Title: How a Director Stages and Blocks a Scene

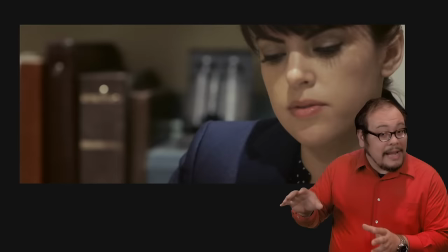They avert eye contact until she makes a break in the case.
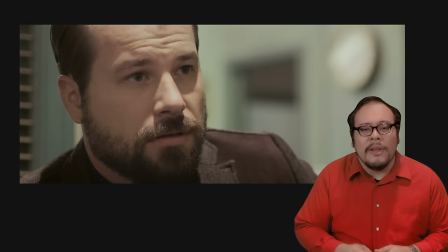That's the first time they lock eyes and except for a glance off here and there they stay locked on each other for the rest of the scene.
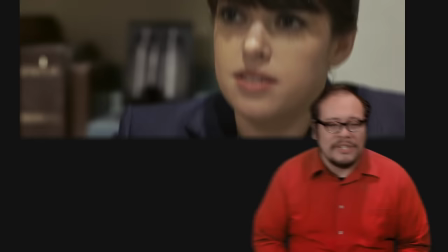They went from being lost to now being in sync. Now I wish I could sit here and take credit for that bit of direction but I can't. It wasn't something even discussed on the set, it just happened naturally because the actors had something to do besides sit and talk through the case. The result is a completely unexpected but completely natural bit of visual storytelling with deeper context. This is why filmmaking is so much fun. But we've just started. Now it's time to open up the blocking completely and really experiment with a one shot version of the scene.
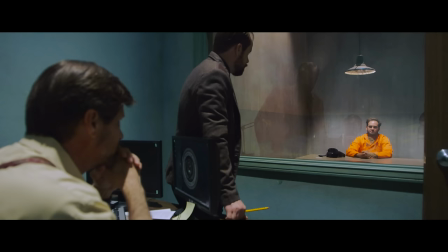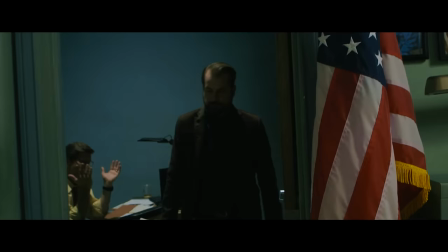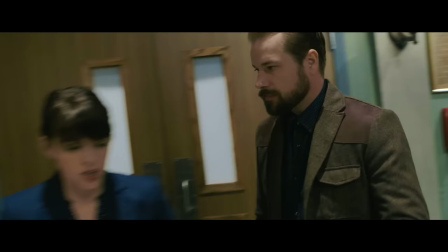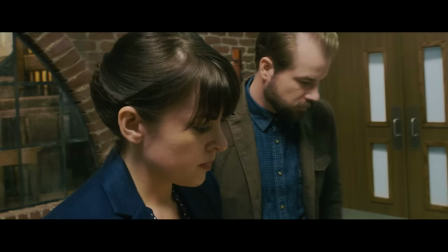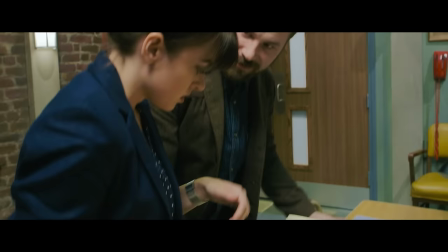What about the forensics? Toxicology came back negative. The blood work is clean. There's not even any fingerprints at the scene.
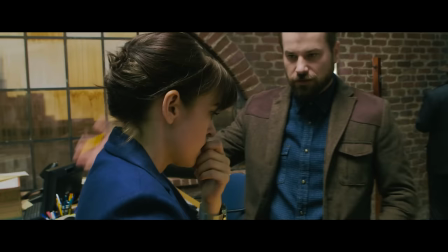This is a dead end. I am not a fan of dead ends, and I don't like losing. We're racing the clock, okay? Mendoza's got an army of lawyers breathing down our necks.
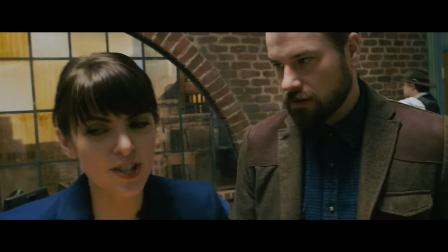If we don't so much to overstep that- Myers. Mendoza's lawyer. What about him? If Mendoza is washing his hands, then you will find the soap, and that's Myers.
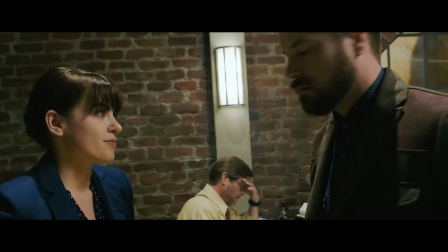So put a detail on him. I want to know every move that he makes. I'll put Nemi on it. You know, I have a feeling that if I am right, that snake is going to lead us to the prize.
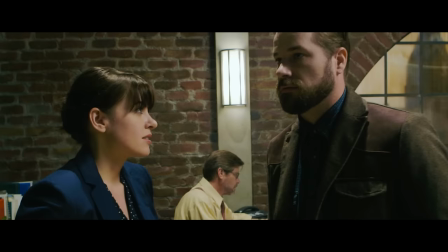What about Jenkins? Let him sweat it out for another hour and then have a big showy escort take him back. Mendoza will think that he talked.
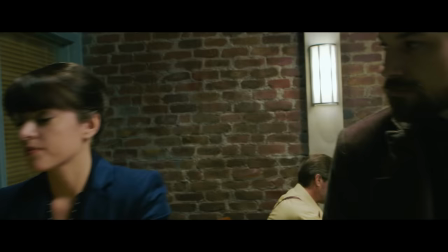Yes, Cap. Darren, keep me posted. This unit needs this. I need this.
Let's change gears for just a bit and talk about production choices. I went into this variation wanting to test out different types of camera stabilizers.
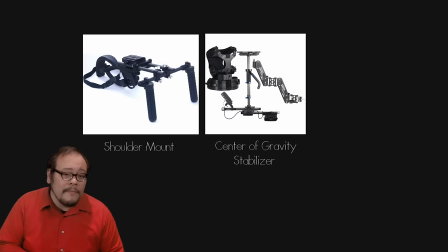A standard over the shoulder rig, a center of gravity stabilizer with the Steadicam Zephyr, and a brushless motor gimbal style stabilizer.
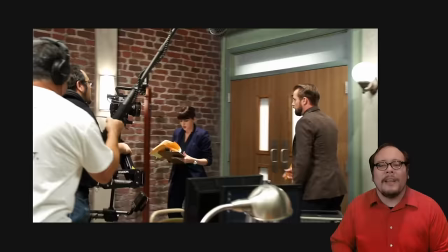The version you just watched was shot on the steadicam, a device that I had never used before but I've had extensive experience playing with and modifying a Glidecam 4000 over the years.
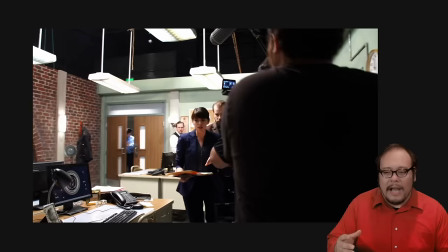It took about 45 minutes of playing with the steadicam to get it balanced to the point where I could get the shot.
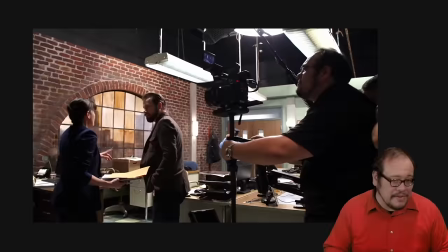Now I'm not a full time steadicam operator by any stretch of the imagination
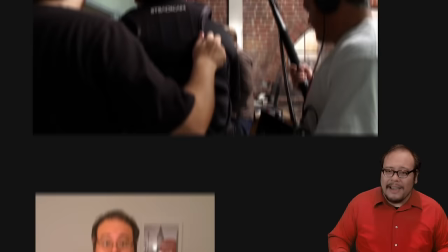and after After flying for about a couple of hours and 20 or so takes to get the choreography right,
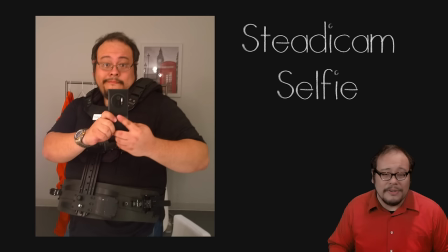I really doubt I will ever be a full time steadicam operator.
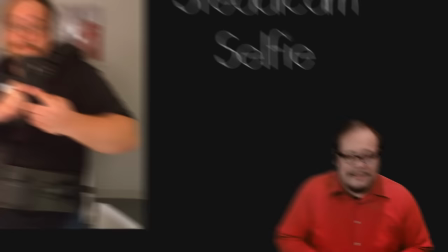But the Zephyr was a real pleasure to fly and I got results that weren't too bad. This was the first scene we shot after lunch. After an hour the actors and myself were satisfied that we had a solid take with the steadicam.
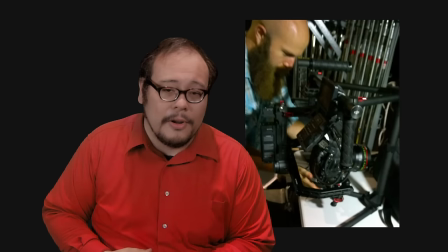During this time my second cameraman Chris had been working on getting the brushless motor gimbal stabilizer to work. work.
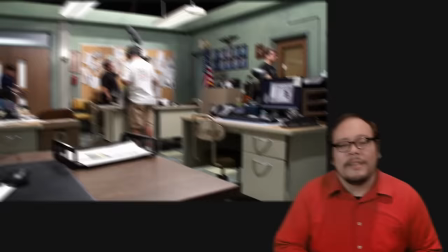It was still acting wonky on us so I gave him a little bit more time and reshot the scene using the shoulder mount system.
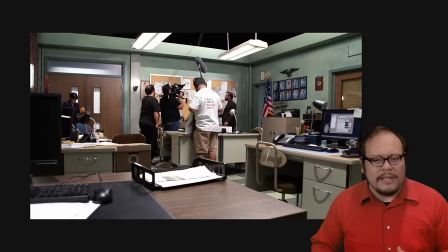Having some experience in event and broadcast video, shooting shoulder mount is really intuitive and almost liberating for me.
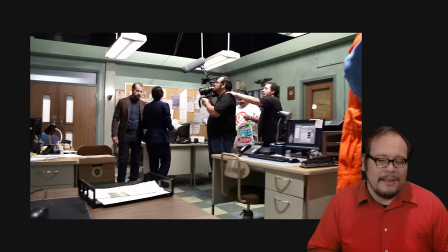I know exactly how to point the camera at what I want to see and how to move to create an interesting shot.
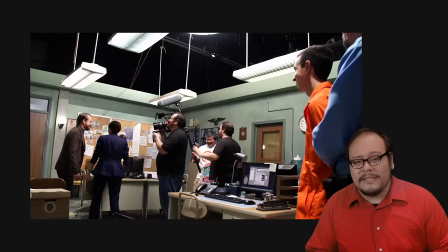With handheld, pulling focus and even pulling zoom is pretty easy. You would need a wireless follow focus system when shooting with the steadicam.
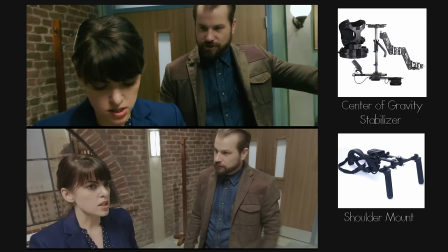But as you can see in this side by side comparison, the motion is stylistically different.
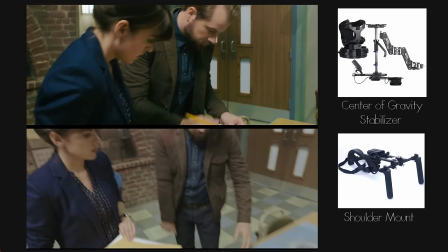With a steadicam you float along with the actors. Shoulder mount introduces bumps with each step which gives more of a documentary feel.
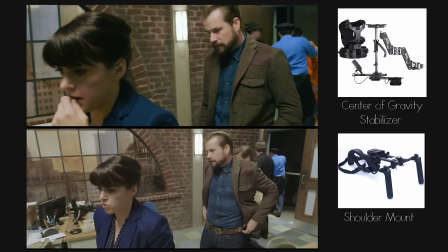Think shows like The Office which have more of a fly on the wall feel than the omniscient point of view that steadicam offers.